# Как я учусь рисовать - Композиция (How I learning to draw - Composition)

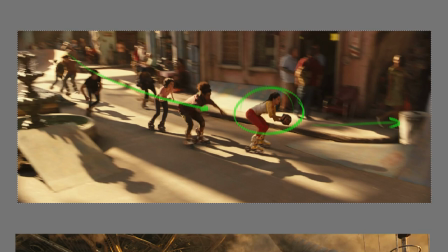2401s
Она лидер не столько как сама по себе с этим мечом, сколько лидер всей этой группы людей, которые тоже движутся за ней. Это если воспринимать картинку слева направо.
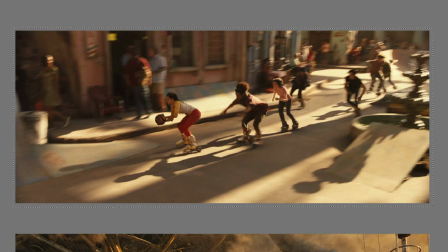2415s
Но в то же время, если я буду воспринимать картинку как положено, как она есть, как ее изначально в фильме показали, то я вижу, что эти гонятся за ней.
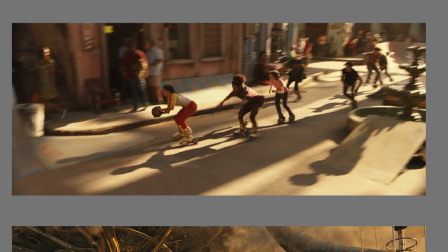2431s
Но в целом я понял это именно так, что общая композиция поставлена таким образом, чтобы я как зритель ощутил, что эти персонажи, вот эта группа персонажей гонится за этим персонажем.
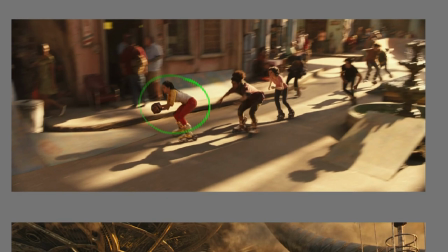2450s
Не наоборот. То есть не она ведет их всех за собой, она не лидер, она цель.
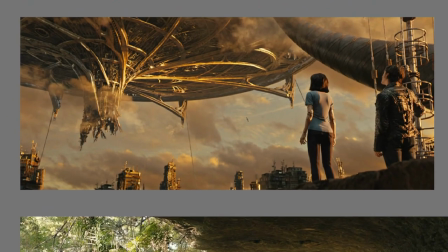2461s
Тоже очень интересное направление. Тоже задавался вопросом на тему, что здесь изображено в плане художественных приемов и вообще не столько контекст, да, именно контекстная ситуация, а вообще я вижу большой,
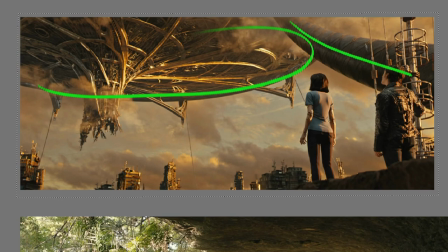2480s
огромный объект и направляющие, направляющие. Даже вот это является какого-то рода, в какой-то степени направляющие.
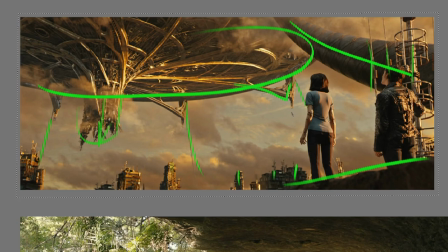2499s
такая вот композиционная сцена тут прям стрелочка такая если обратить внимание вот так вот и посмотреть получается стрелочка если я сделаю отражение
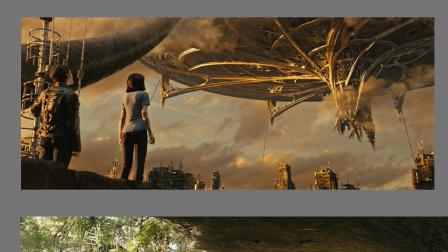2512s
по горизонтали у меня остро меняются ощущения именно в этом положении я понимаю что они стремятся сюда и даже эта стрелка перестает
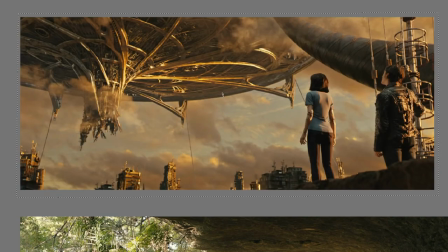2527s
работать в этом состоянии я вижу эту стрелку я как бы ее и в том состоянии вижу да
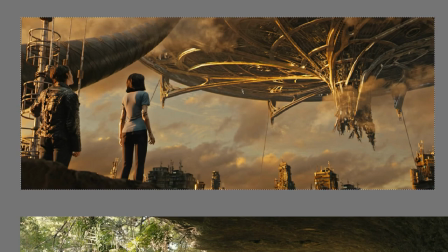2536s
вот она так вот она меньше воспринимается как стрелка на мой взгляд как положено вот риска картинка причем здесь они движутся вперед это их цель они на нее смотрят а здесь не к ней еще вернуться они продолжат свой путь,
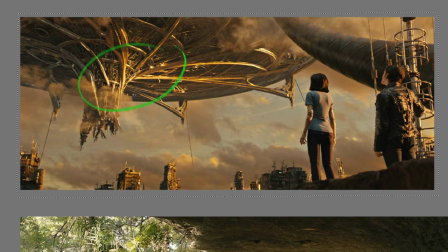2554s
а здесь они просто остановились и смотрят на этот объект. Во многих кат-сценах, как того же, например, Ведьмака или Final Fantasy, я очень часто видел подобные кадры, когда нас заставляли смотреть.
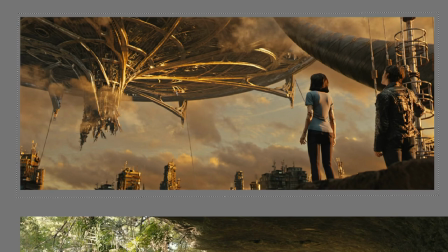2567s
И в зависимости от того, куда лежит наш путь, если он лежал мимо какого-то объекта, мы видели его примерно вот с такого ракурса.